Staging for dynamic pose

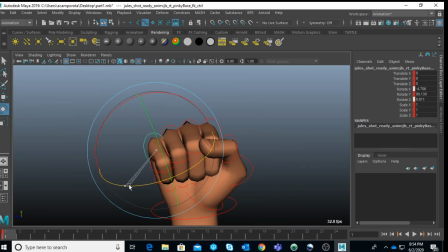[16:56]
and didn't get bored watching my tutorial.
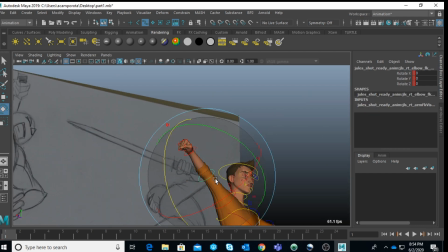[17:02]
Okay.
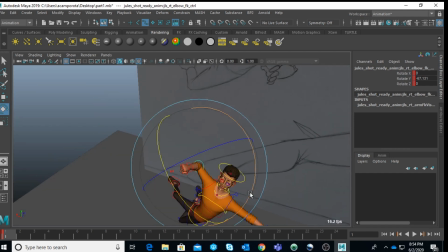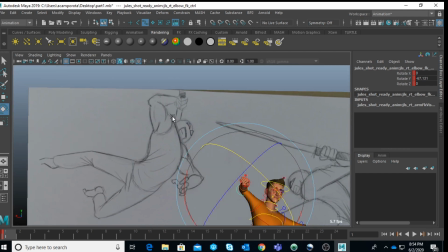[17:09]
And so see, another thing I really like is like how the shoulder kind of overlap the face,
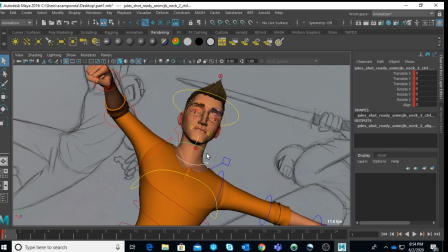[17:15]
and something with this character is very hard to achieve because of his very very long neck.
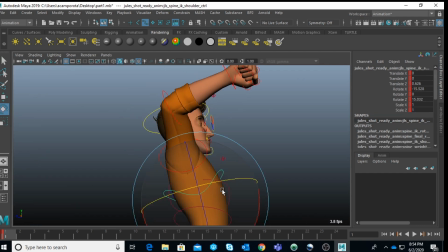[17:23]
But sometimes I like to cheat things just because I wanna achieve that particular contrast.
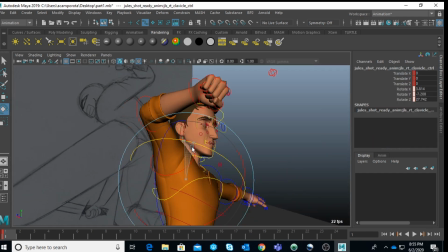[17:31]
So I'll try my best to push the shoulder.
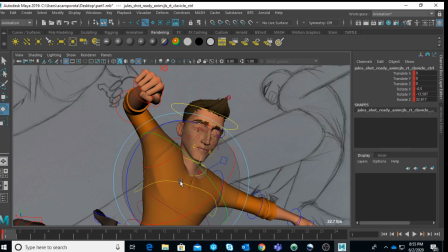[17:36]
Maybe if you have a lower angle like this, you can kind of get something like that, but we'll have to see.
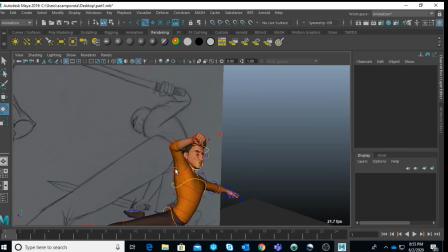[17:41]
Okay,
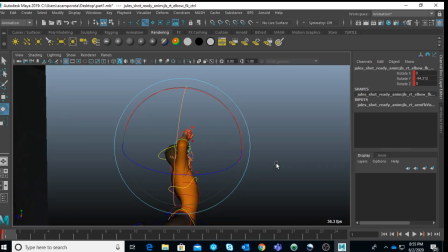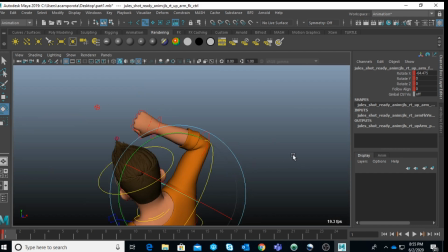[17:52]
it's always important that we move the shoulder first, and the shoulder controller disappear.
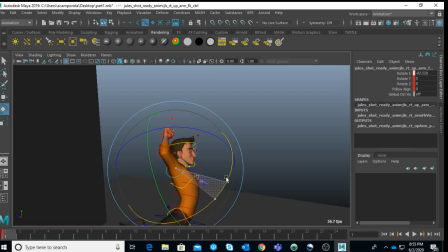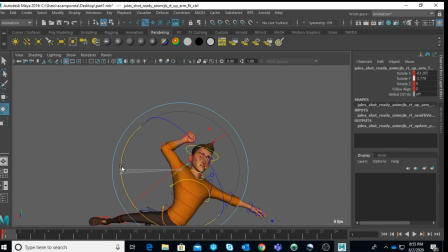[18:15]
Oh yeah,
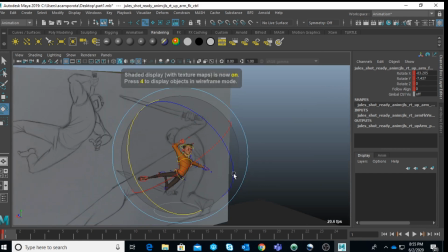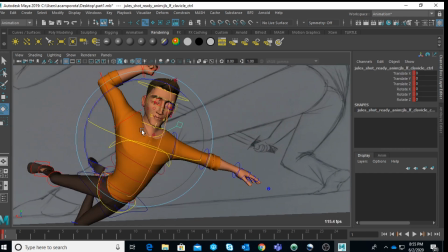[18:21]
and dropping the shoulder here.
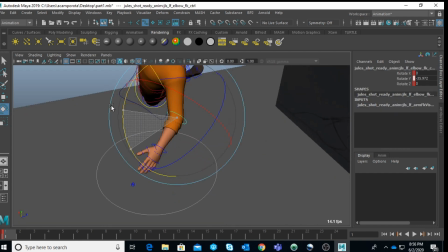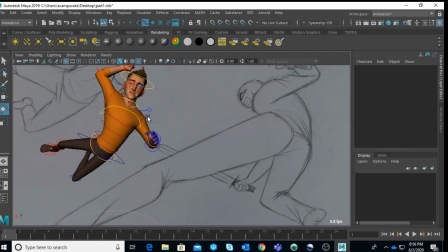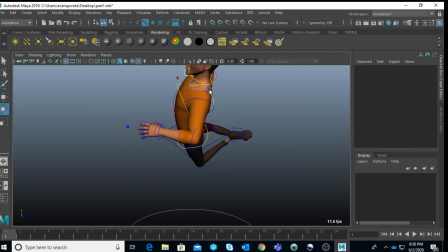[18:41]
Okay, again we can push the shoulder back.
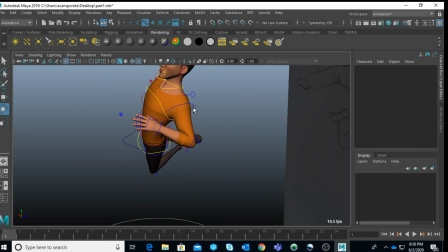[18:51]
Okay,
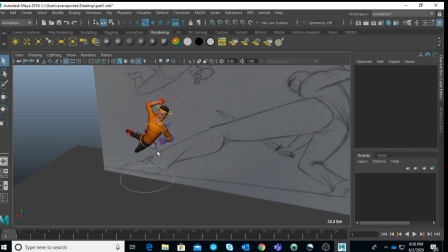[18:55]
and now that we have something like this, first of all, I want to bring this one
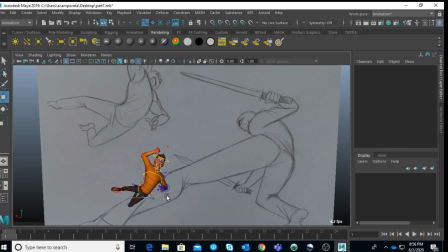[18:59]
down because I want to use this master controller to kind of achieve to move the character around.
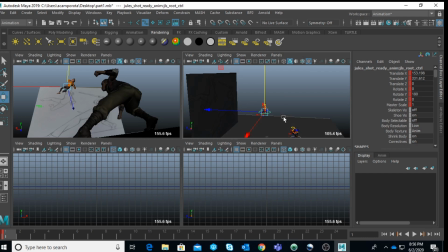[19:06]
Okay, and now we can start to actually uh, bring the character closer, you know, and realize that it doesn't look quite like as we want. Okay.
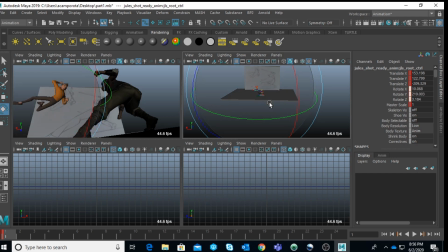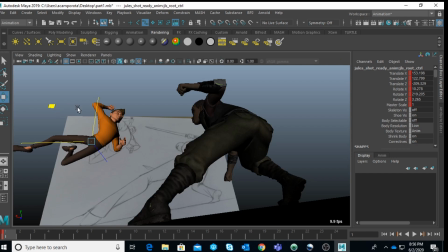Okay, as you can see now, the next it's even shorter now that the
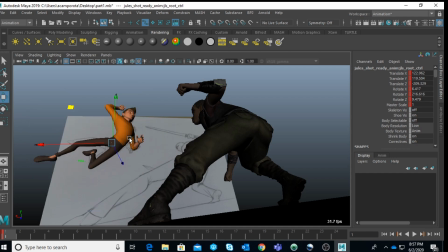[19:45]
we erase, we tilt the angle. Okay,
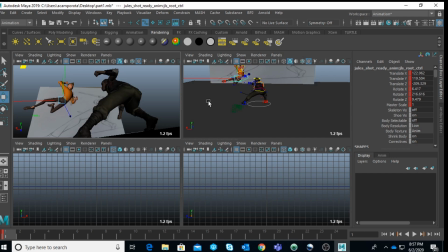[19:51]
but now I want to start to experiment a little bit more because it still doesn't feel quite dynamic. Let me try with the leg to push this leg forward.
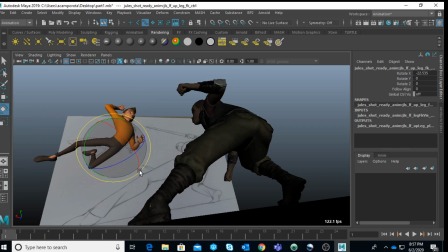No, actually doesn't solve the problem. Maybe actually exactly even lower.
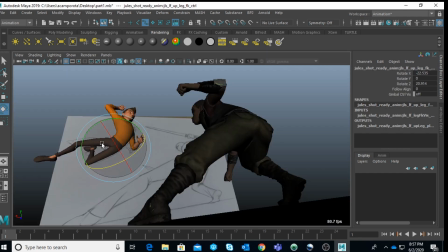[20:28]
And I want to have that kind of negative space behind. Okay.
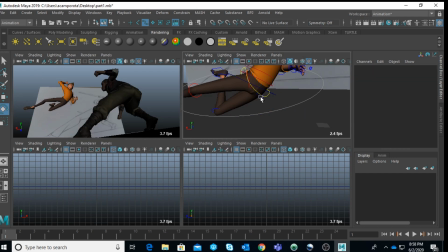[20:36]
And see how we can.
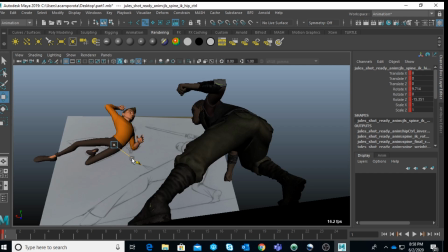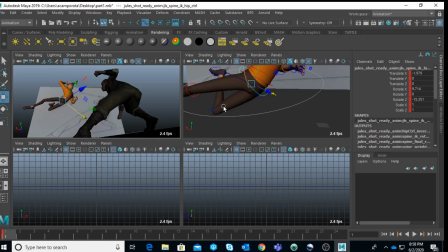[20:44]
Okay.
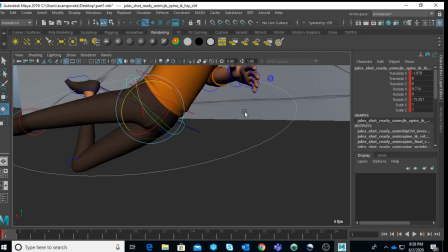[20:47]
Maybe sometimes it's find about that fine tuning where it's about, rotate the leg or rotate the hip.